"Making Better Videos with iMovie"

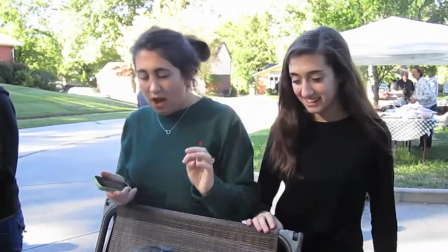I think this is probably my eighth party and we just have so much fun.
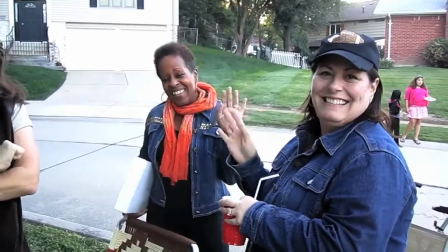The voiceover is spaced across the video, added a sense of realism and enhanced the party atmosphere.
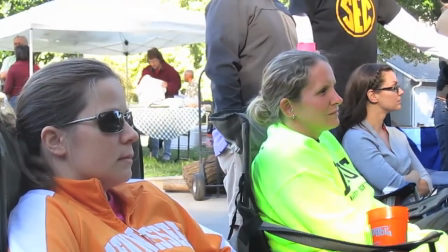The barbecue every year. It just brings the whole neighborhood together. Thank you, Kurt. All right, we're videotaping Mary.
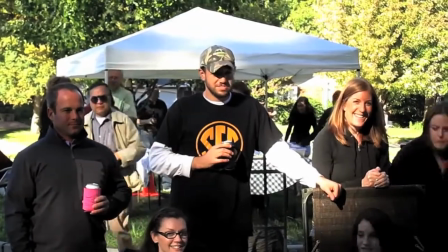Freaks people out to go like this. Hi there. This is my second block party and our son's very first block party.
I use this small subcompact cannon point and shoot. So all the videos that you've been seeing were taken with this. And to get good sound quality, I try to get about four feet away from the person.
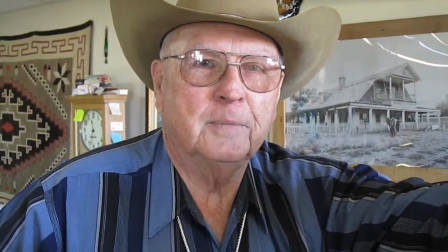When Billy the Kid broke out of the Lincoln County Jail, he killed two deputies escaping, came back to Fort Sumner and was hit out in Jesus Silva's camp.
And then what I like about the small camera is I can just carry it with me. It lives in my pocket. I can put it in my pocket. I can put it on the table. and it's unobtrusive because I see a lot of people having big camera equipment.
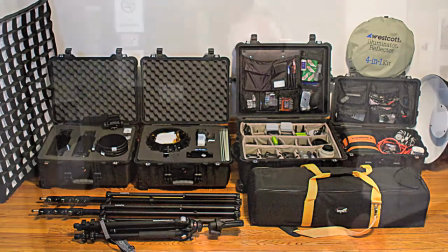But when I go to a party, I like to be part of the party and I only want to have this small camera.
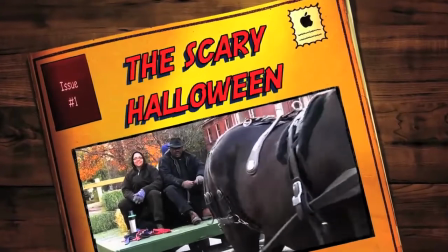Here's a Halloween video I made in iMovie.
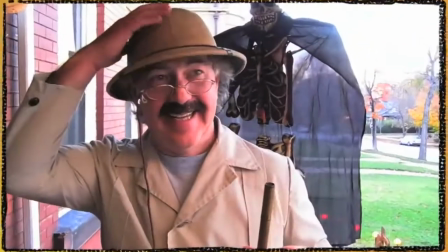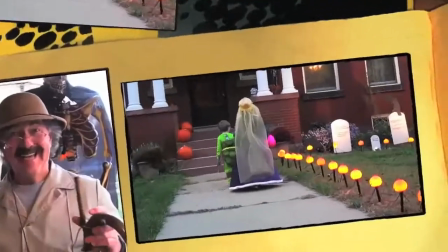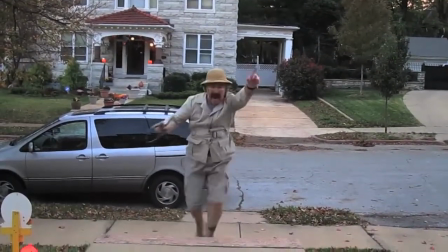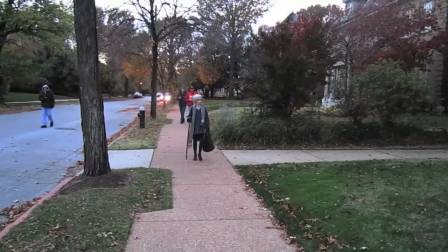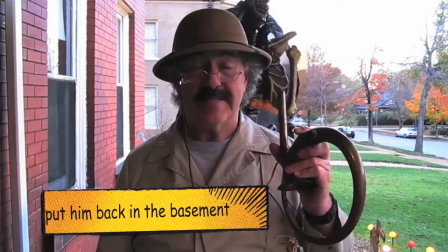General Goffels was very pleased. He says the canal is just the right size.
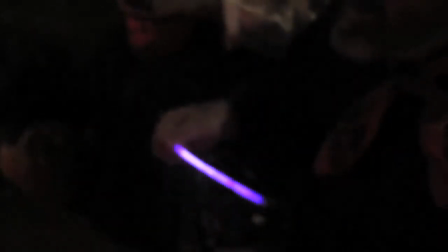I wanted to quickly take advantage of the transitions available in iMovie.
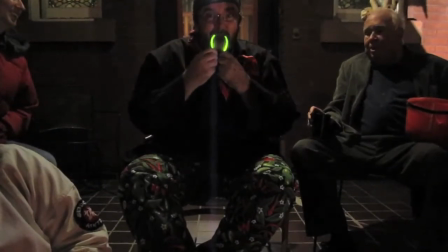The clips that I took at night with the different glow sticks worked nicely with the cube
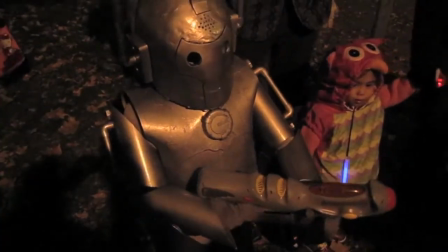transition. since the black background of the night limited the visibility of the turning cubes.
Can he look scary?
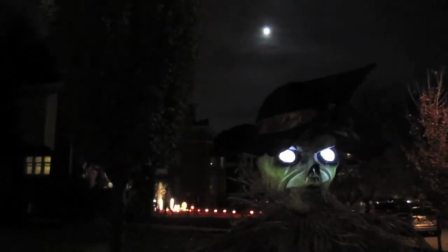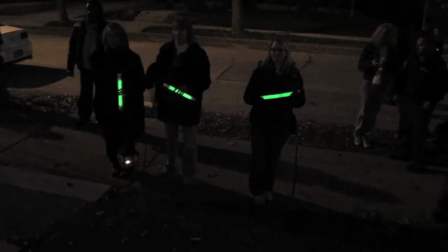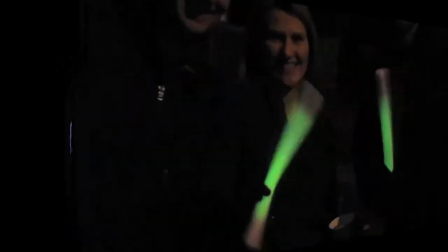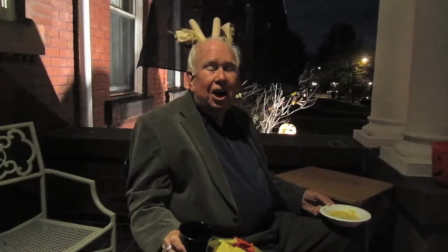It's a Halloween dream.
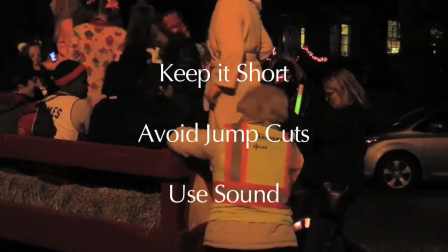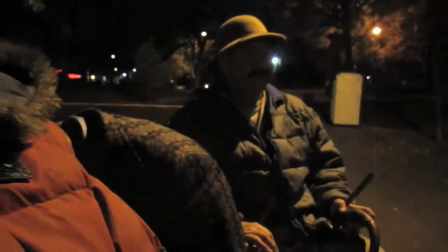Thanks for watching the video and I hope you found it interesting and possibly useful.